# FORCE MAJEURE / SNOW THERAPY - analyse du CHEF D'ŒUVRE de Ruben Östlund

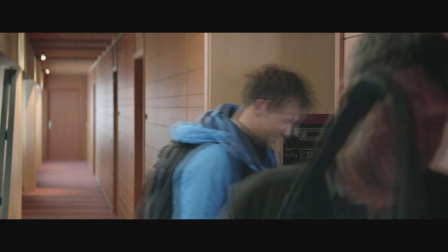Plein d'éléments de vie assez anodins donnent l'impression qu'il y a toujours quelqu'un quelque part qui pourrait peut-être les juger, comme le service d'entretien qui passe l'aspirateur,
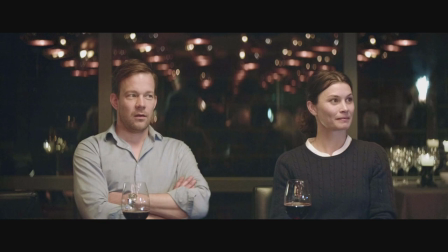le brouhaha des autres personnes au restaurant, les autres personnes sur le télésiège,
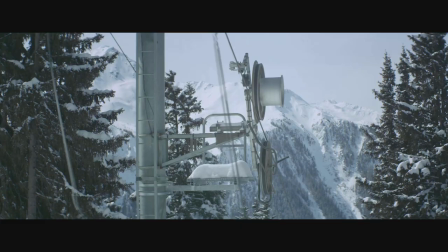ou même le bruit des remontées mécaniques et autres éléments de ski qui, de plus, créent ambiance anxiogène.
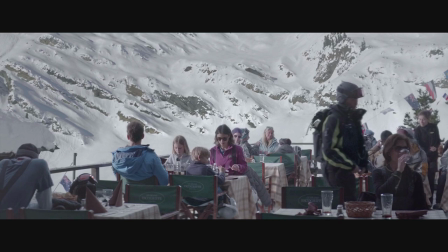Mais puisqu'il semble toujours y avoir quelqu'un d'autre, la famille se doit de renvoyer une bonne image tout le temps.
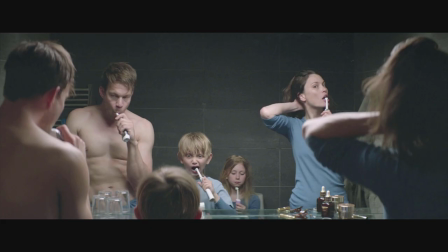Il est avant tout ici question de paraître avant d'être. Sauf que paraître ne suffit pas, il faut être.
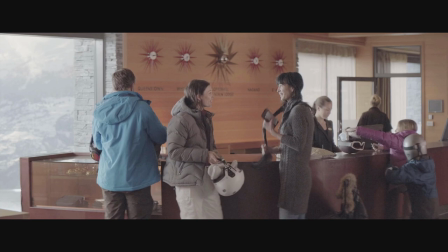Dans les premières scènes du film, le cinéaste montre déjà des éléments de faille dans la famille.
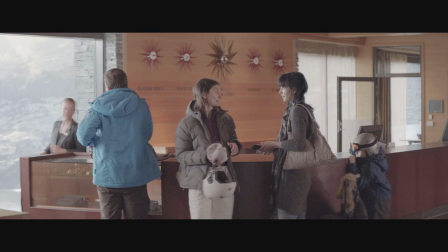Par exemple, Eba fait une allusion que son mari a du mal à se détacher de son travail en temps normal et que ses vacances lui permettront de se consacrer à sa famille,
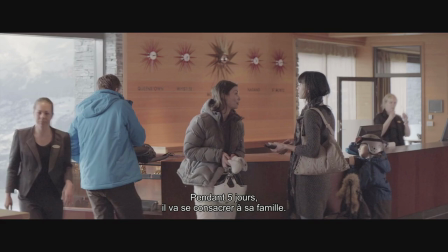mais Thomas va finalement sur son portable,
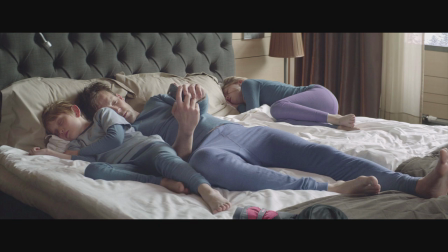pire, il ment, et même si la cause et la conséquence de ce mensonge en particulier n'est pas grave, on peut déjà comprendre que la famille n'est pas aussi parfaite qu'on essaye de nous le faire croire.
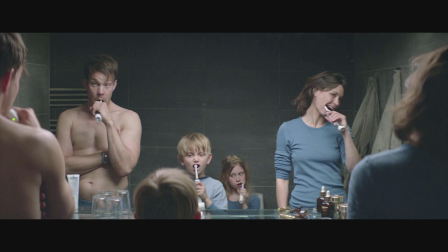Juste après le dialogue que je viens de vous montrer, la famille est filmée face à un miroir. Ce type de plan, qu'on va appeler brossage de dents, reviendra de nombreuses fois dans le film.
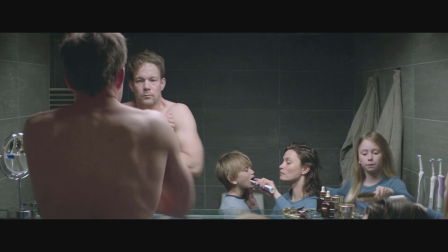Chacun n'est que l'ombre de lui-même, prisonnier de cette fausse image de famille parfaite. Ils cachent qui ils sont, se mentent à eux-mêmes.
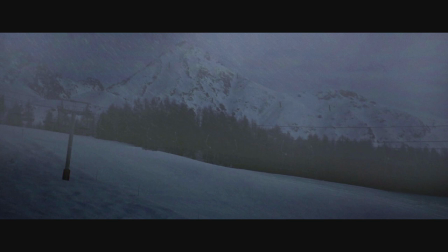Et l'avalanche ne sera pas ce qui va créer le problème dans la famille, mais ce qui va révéler ce qui ne va pas.
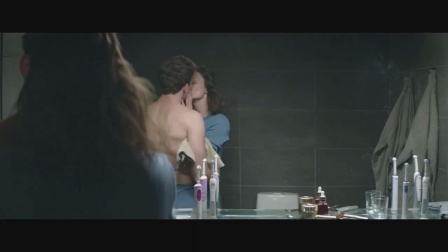Comme si les problèmes de la famille étaient cachés sous une magnifique neige qui leur sert d'apparence parfaite, et que lorsque la neige s'écroule, avec l'avalanche, tous les problèmes ressurgissent.
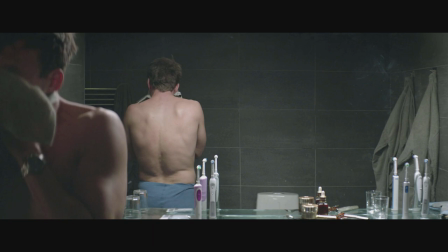A la fin de la séquence, le père est le dernier à rester devant le miroir pour préfigurer que c'est celui qui est le plus enfermé dans son mensonge.
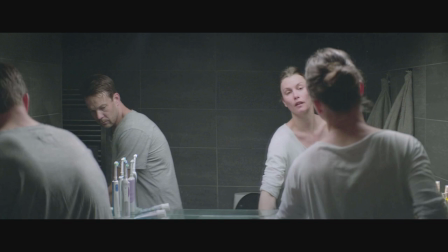Il est filmé à gauche alors que la mère est filmée à droite. Beaucoup de réalisateurs assimilent la gauche au mal et la droite au bien, en référence au texte sacré.
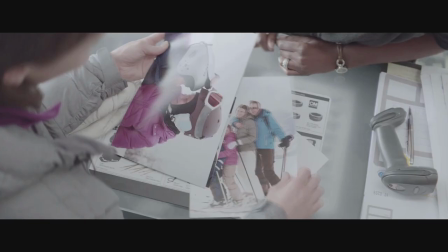Ici, si la mère se cache derrière le miroir et fait comme si son mari ne s'était pas enfui, c'est pour maintenir la famille stable et garder une bonne image.
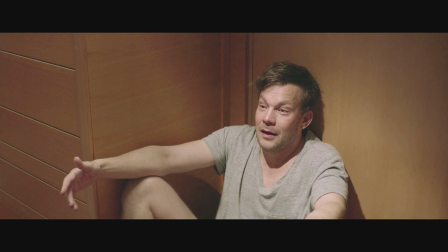Alors que le père ment à sa famille pour de mauvaises raisons, car il a trompé sa femme et il triche quand il joue avec ses enfants comme il l'avouera lui-même à la fin.
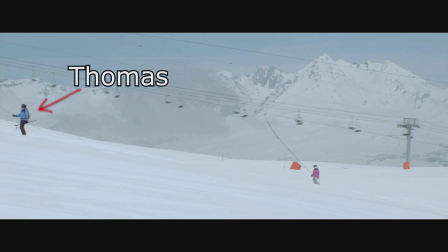Autre exemple de mise en scène. Nous pouvons suivre la famille Skye.
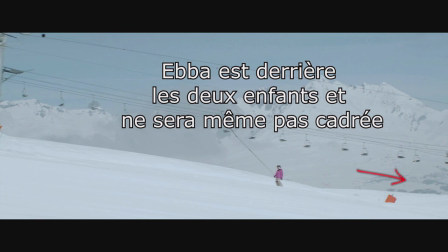Thomas, le père, est situé à l'avant et guide la famille, tandis que Eba, la mère, va derrière pour protéger ses enfants.
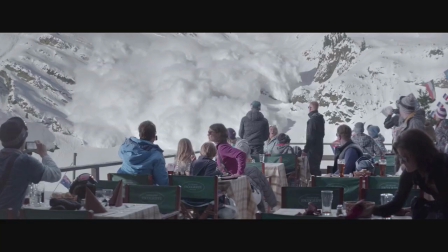On voit que les priorités ne sont pas les mêmes pour tout le monde, ce qui fait encore office de l'absurde révélateur sur l'incident qui va se produire.
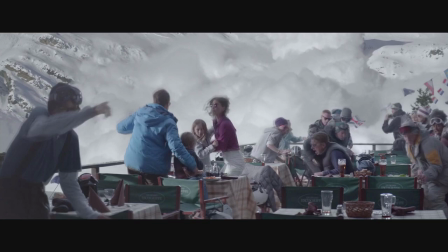La scène de l'avalanche est en plan fixe, refusant le grand spectacle, laissant bien au spectateur le recul nécessaire pour voir les événements se dérouler.
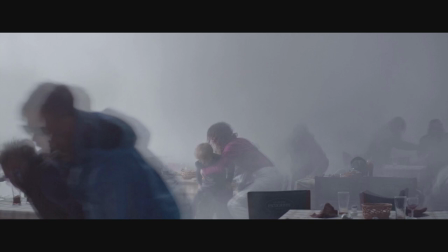Éviter le manque de grandiose en laissant la caméra poser ainsi permet de bien voir le père s'enfuir en partant vers la gauche, la gauche, le mâle, on y revient.
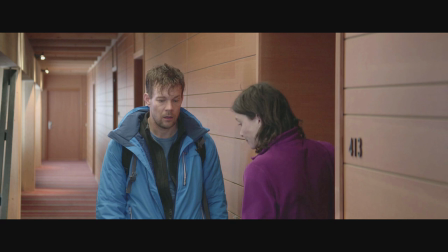Après l'incident, le beau soleil hivernal laisse place au brouillard. Au départ, les faux semblants continuent, les parents persistent à se mentir, faisant comme si de rien n'était. Pendant le dialogue, on entend le service d'entretien passer l'aspirateur, le bruit couvre quasi entièrement leur parole, C'est un dialogue de sourds, une discussion qui ne mène nulle part.
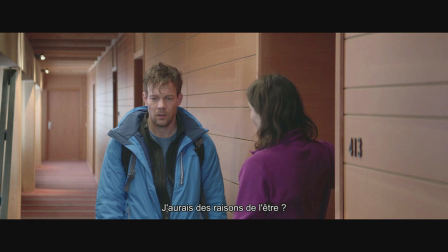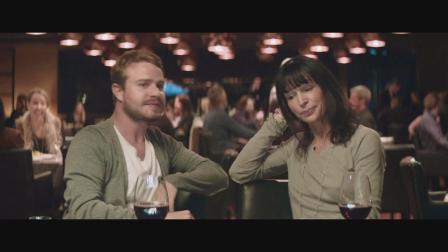Et lors d'un premier repas avec une amie débat, Thomas nie s'être enfui. Ce qui casse l'ambiance.
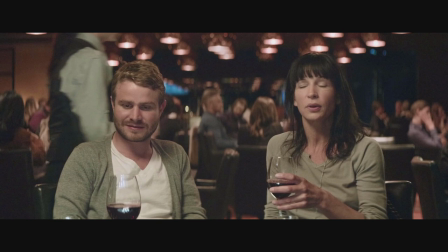On remarque d'ailleurs que lors du dîner, l'autre homme avec qui il mange nie aussi quelque chose.
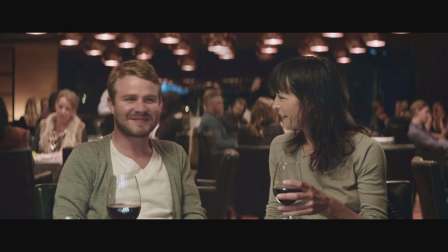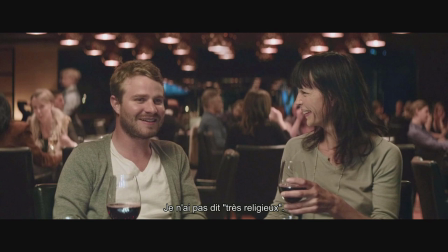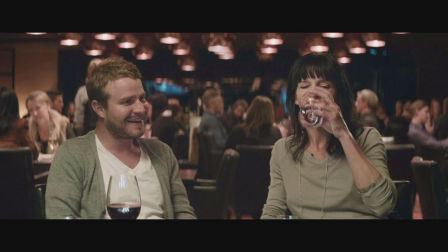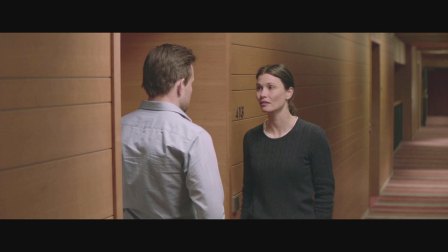Le couple, toujours soucieux de son image, choisit de se mettre d'accord sur ce qu'ils vont dire. La mère se rabaissant encore en faveur d'une version plus avantageuse pour le père. Le père est toujours filmé le plus possible à gauche et la mère à droite après cet événement.